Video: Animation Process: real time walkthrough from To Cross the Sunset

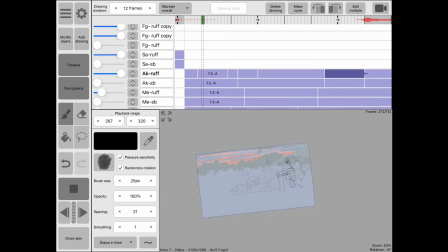4:08 now I'm moving on so I change the playback range see what I'm working with that um that one keyframe looks really still and so I'm gonna what did I do I I copied that overshoot drawing
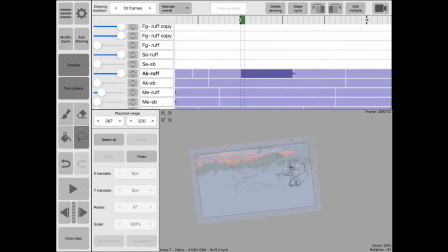4:30 and had it play again to make it look like she's she's tugging repeatedly
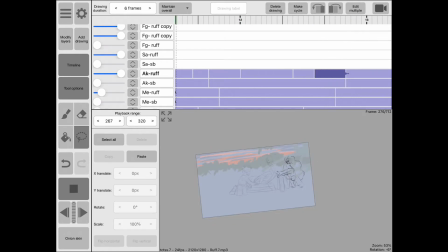4:47 so that should give it more sense of motion yeah that worked pretty well very smart of me. Very smart.
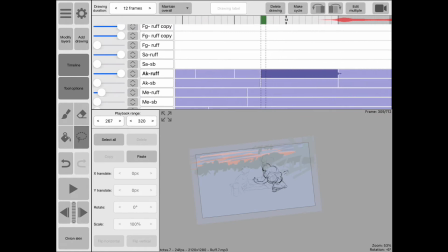5:05 Play through it a couple times. I'm planning how to approach the next drawing. Yeah so between that and that.
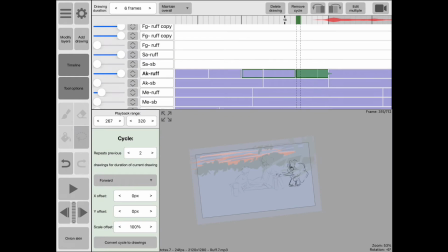5:22 How do we bridge that gap? With another drawing. So
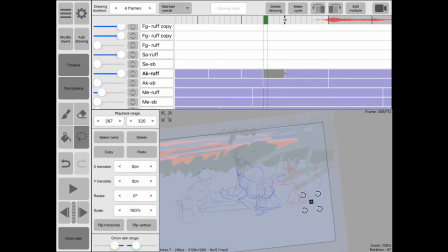5:31 this, this is a pretty wide gap to to fill so I check the arc because most natural movements occur on like an arc pathway and I'm going
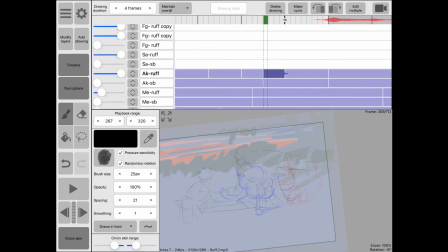5:48 to use a a breakdown drawing basically halfway through the motion where this is the pose that the character has and this drawing is meant to describe
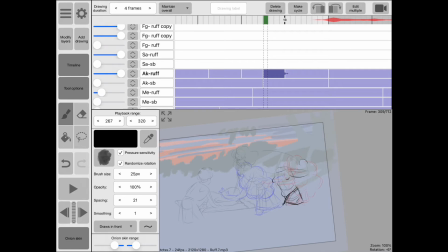6:05 how how the character moves from one pose to another. Yeah that's what I'm drawing now. Scrip through that see if it works.
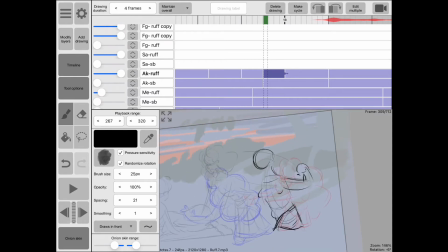6:22 Yeah it's on the arc it looks natural a little bit fast but yeah so go through add a couple more details yeah
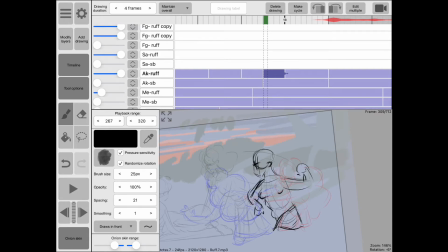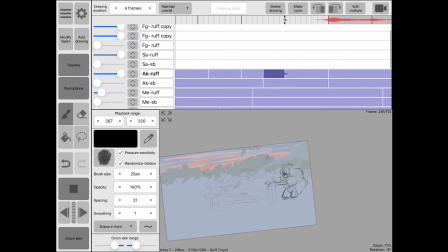6:54 it's looking good but very sudden so what do I do so
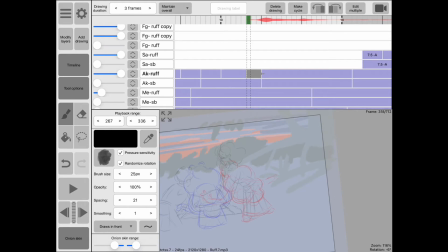7:10 it looks like I add another drawing I think yeah so what I did was I cushioned into I I treated that breakdown drawing almost like a keyframe and
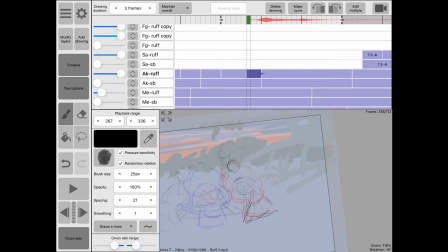7:26 added some cushioning to it with a couple other drawings.
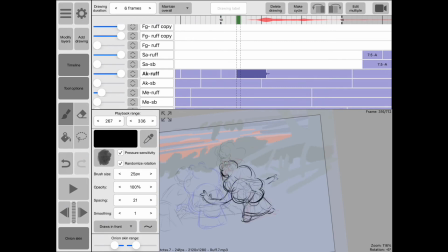It needed some adjustment to really bring home how...
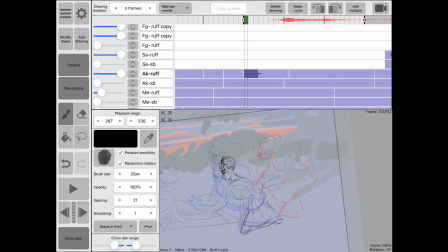8:03 how she's settling into this pose. So I'm adding more of the influence from the last pose. If that makes sense.